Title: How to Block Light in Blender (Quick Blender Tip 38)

How's it going, everyone? This is Wenbo. Today we are going to have another Blender lighting tutorials and talking about how to block the light. You heard it right. We're trying to block the light. Well, in photography or cinematography, usually we have a light modifier. It's called the flag. The purpose of the flag is trying to reduce the intensity of the light or even just trying to block the light. So in this tutorial, I'm going to show you why you need the flag, how to build them inside Blender, and also what are the smarter way to using these special flags in order to make your scene look beautiful. All right, without further ado, let's get started. All right, guys, now we're inside Blender.
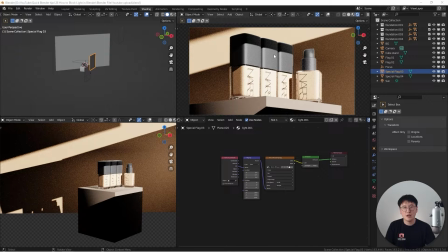46s
As you can see here, I already have a scene built in here, and this is going to be the final render composition and lighting. The lighting seems a little bit different because you have certain depth in here and we have quite a bit of shadow going on here.
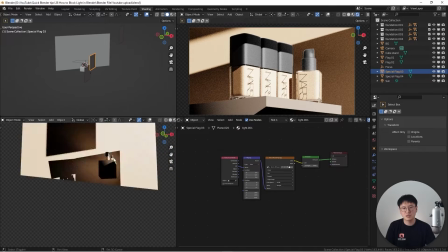60s
So here's the scene going on here. If I'm kind of cruising around here, you see there's a background and you don't see nothing else.
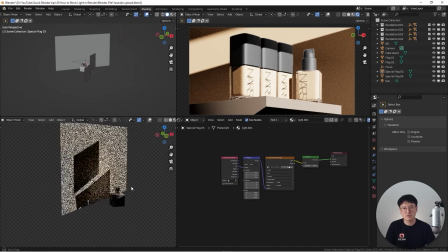69s
And it seems like everything lighting looks very simple, but actually it's not.
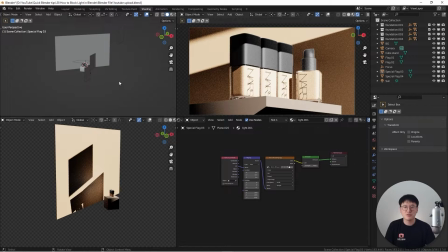74s
So I'm gonna show you step by step. The first question is why you need the flag. Well, technically for photography or videography, and usually the flag is to use trying to block certain amount of light.
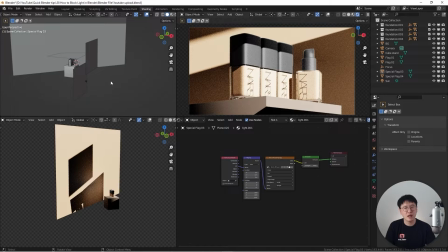90s
You can say just reduce the light intensity in a very subtle way, because sometimes the lighting are just so powerful and there's no way to really dial it down. So using the flag is really nice to kind of reduce some light. Sometimes we just use a foam board or something to block the light,
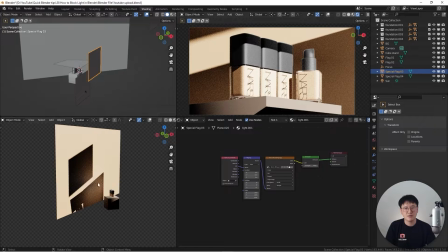110s
creating shadows in order to have some very interesting lines going on here. So this is what I did. As you can see here in the top one, this area is the viewport. You can see that this in the solid mode, so you will see everything here.
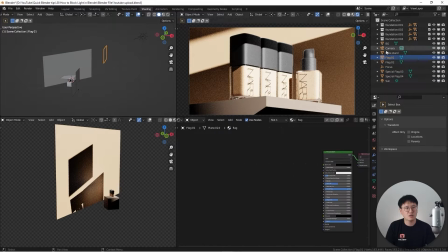124s
So it has quite a bit of things going on here. On the right hand side, I already named it. It's flag 1, 2, and also special flag 3 and 4. Let's go over one by one. So if I'm go to the flag number 1, which is the top one, right? As you can see here, we have a light.
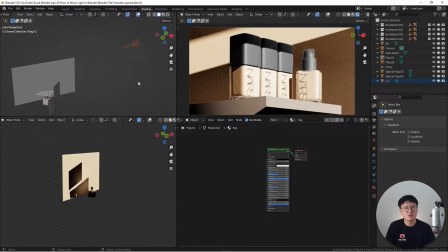142s
Is the sunlight. I would say this is very rarely I using this type of light because it's very harsh inside Blender. If I'm actually close all these flags, you can see the light is just overwhelming.
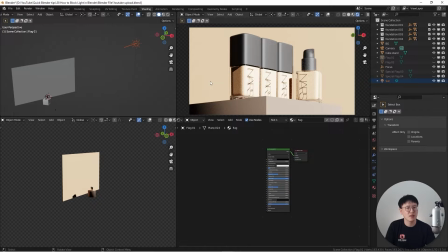157s
It's way too much. But why do I still want to use this type of light? Because I'm illuminating a cosmetic products. Most of the time for cosmetic products, usually the direct sunlight or the harsh sunlight usually creating some really harsh shadow.
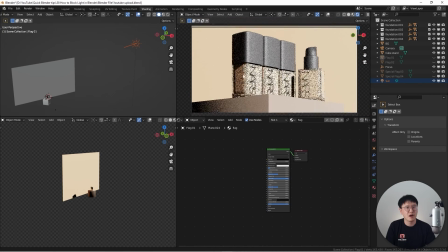174s
It's kind of a very neat look, and for this type of products, because you have very nice defined shadows, it looks very cool. It just works very well for cosmetic products, and it became a one type of a style. In many of my Blender tutorials,
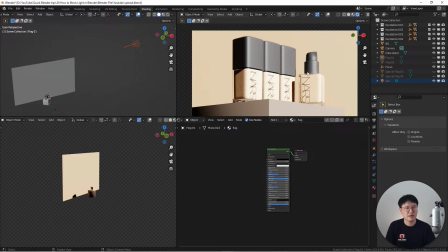191s
I was talking about using soft light and how to creating them and why people love to using the soft light for product. And however, in some cases, the hard light, like the sunlight, works best to really creating the feeling about certain products.
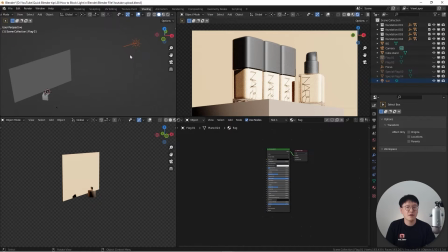208s
So in this case, we're using very harsh sunlight. One interesting about the sunlight inside Blender, if you hit G to grab it, it doesn't really change anything on the position on the Z axis, because I'm assuming the light is always up there.
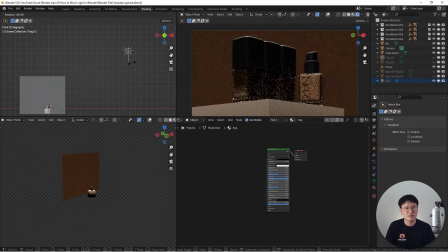225s
But if you hit R to rotate it, you can see their lighting directions can be changed.
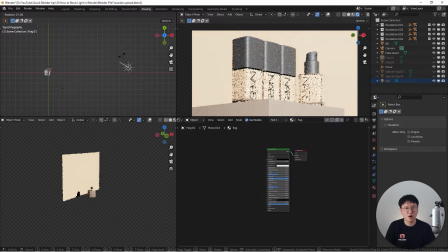230s
And also if you go to the top view, if you go to R, it still can change the direction these two ways. The sunlight in the Blender, the Z axis just making difference. So this is, I just temporarily put them up there, just trying to help my brain to think a little bit better, because the light is put in here, but it doesn't make sense.
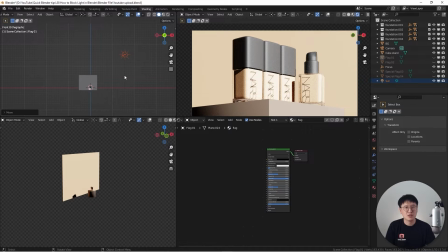249s
So I just put it up here to help my brain to visualize what's going on here. So the first thing I want to enable is the flag number 1. The flag number 1 is actually creating some sort of like light over here.
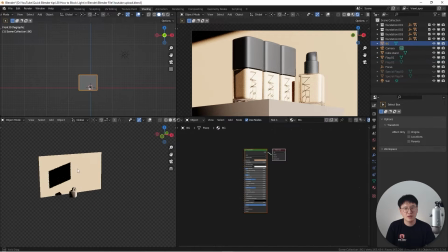263s
You can see here, this is the background and the light is up here. So the light is coming from the sun and hit the light blocker, or you can say flag, and actually creating this harsh shadow down here.
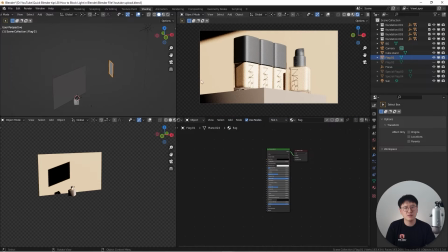277s
Because I'm framing this, it just very subtle on the side. It doesn't adding a whole lot into the frame, but it's really adding an interest in the background already, which is one single thing. And the next thing I added is the flag number 2.
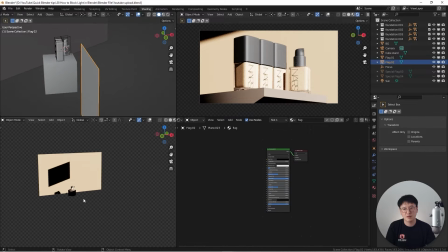292s
As you can see here, we have another flag down here, and this is just kind of barely close to the object right here.
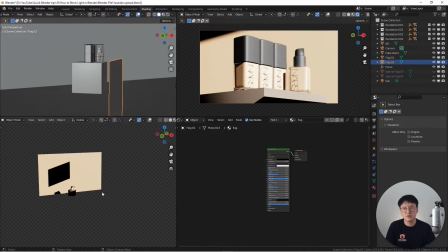301s
And you may ask why, Wenbo, I don't see this in the viewport and I can only see this in the solid mode.
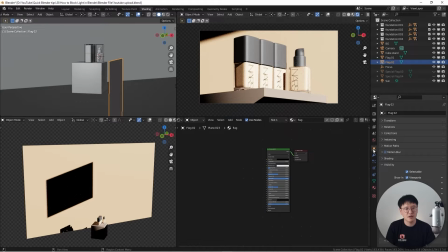308s
Simply because I disabled the visibility of the camera on here. If you go to the object property under the flag, each of these,
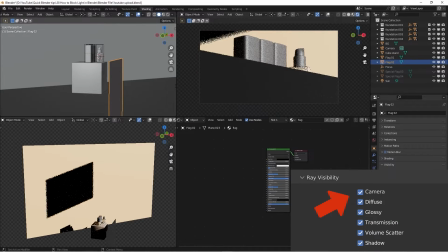317s
and go here, if you check the camera, you can actually see it's in there.
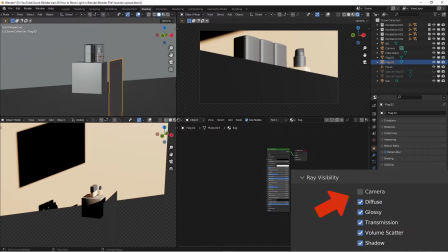322s
It's just going to block the view of the camera. If I'm uncheck the camera, so it's still working, it's still creating the shadow down here,
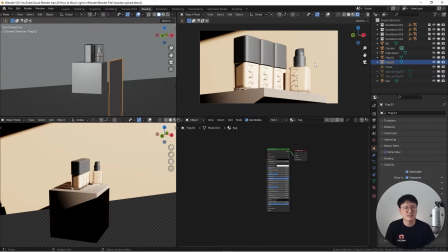330s
but you wouldn't see this in front camera, which is fantastic. If you're going to do the same thing inside of your actual photography studio, this is going to cause a lot of issues because the flags are actually gonna block the camera view.
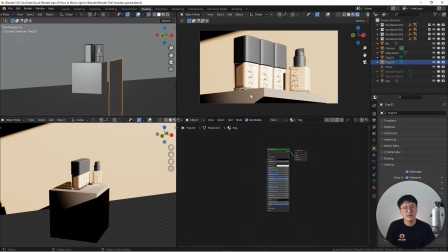345s
So you need to start cutting a hole in the flag, and when you're shooting this, there's a lot of stuff you need to deal with. But inside Blender, very magical. You just don't need to worry about it. Just uncheck the camera, you're all good for the flag. And then let's move to the special flag number 3.
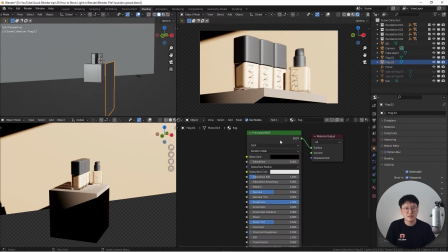362s
The reason I call it special, because the first 1 and 2, on the shader editor, they're just very simple principle BSDF.
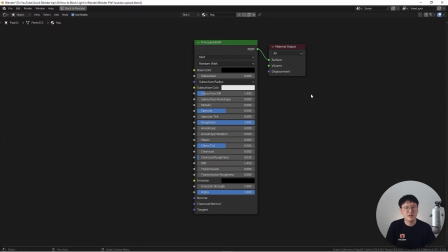370s
I changed the default color to the black. You don't have to do so. You can just leave it on white. And also for the roughness, I just bump all the way to 1. Just make it simple. It's just like one single dark piece of card over here.
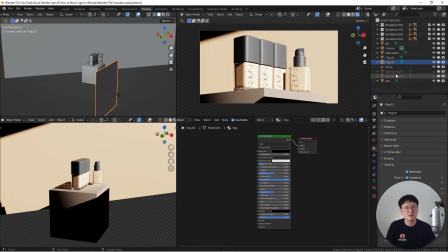386s
So I actually blocked some light. Now that's what I did. Another different type of flag I use, actually it's a light. Technically, it's not a flag because it's actually generating another type of shadow.
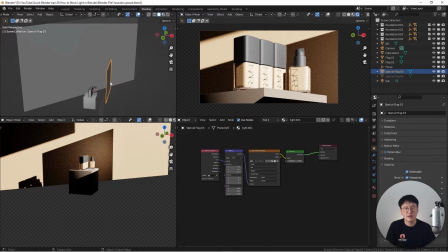401s
However, if I'm not convert this kind of a plane into a light, this shadow area is going to be very dark. So I just gonna cut it off to show you. Control right click, cut it off. You will see the shadow density is very intense.
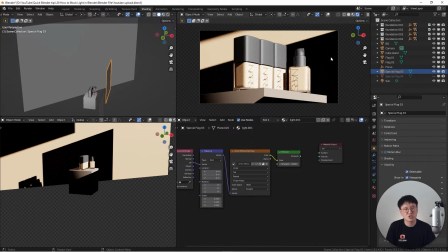416s
So this is not very good because there's no details. So what I did is actually I hooked the emission shader and with a image textures to using that.
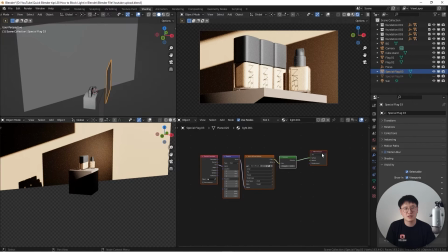425s
This is kind of a lighting setup. I've been mentioning it almost on every single my lighting tutorial and the USC tutorial link on the right corner and to talk about why you need this. So I'm not gonna explain detail about how to creating this type of light.
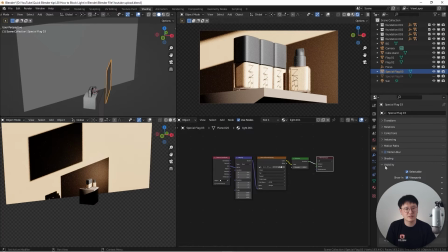441s
However, same thing, you don't see this in here because I disabled the object visibilities on the camera.
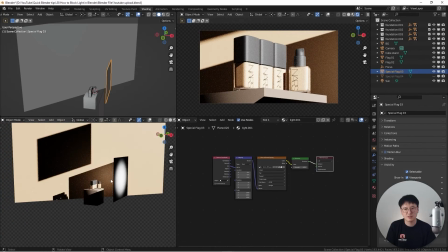448s
So if I enable that, this is what it looks like. Okay, so it actually creating some fill light down here is not that dark.
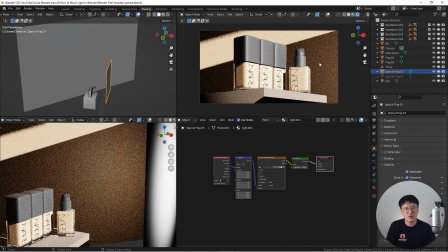457s
You see, that's very, very subtle, but it looks very nice, like a gradient fade in here.
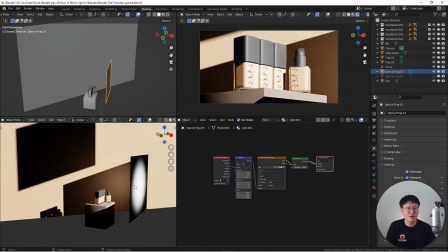463s
So this is what I call special flag, but it's almost just a light and it's creating some shadow for the background. So whatever you call it, but that's how I use this and it's a smarter way to use it. And another one is I'm trying to creating a little bit cooler effect on this because this product,
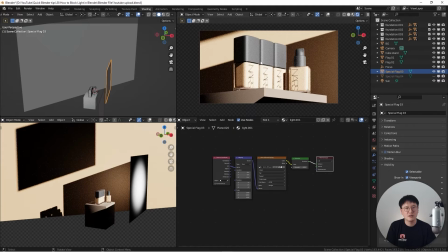483s
the top part of this product is just one giant piece cap. It doesn't have any details. So it looks a little bit too bulky for me. I think I want to make it look a little bit interesting. So that's why adding another flag on the top.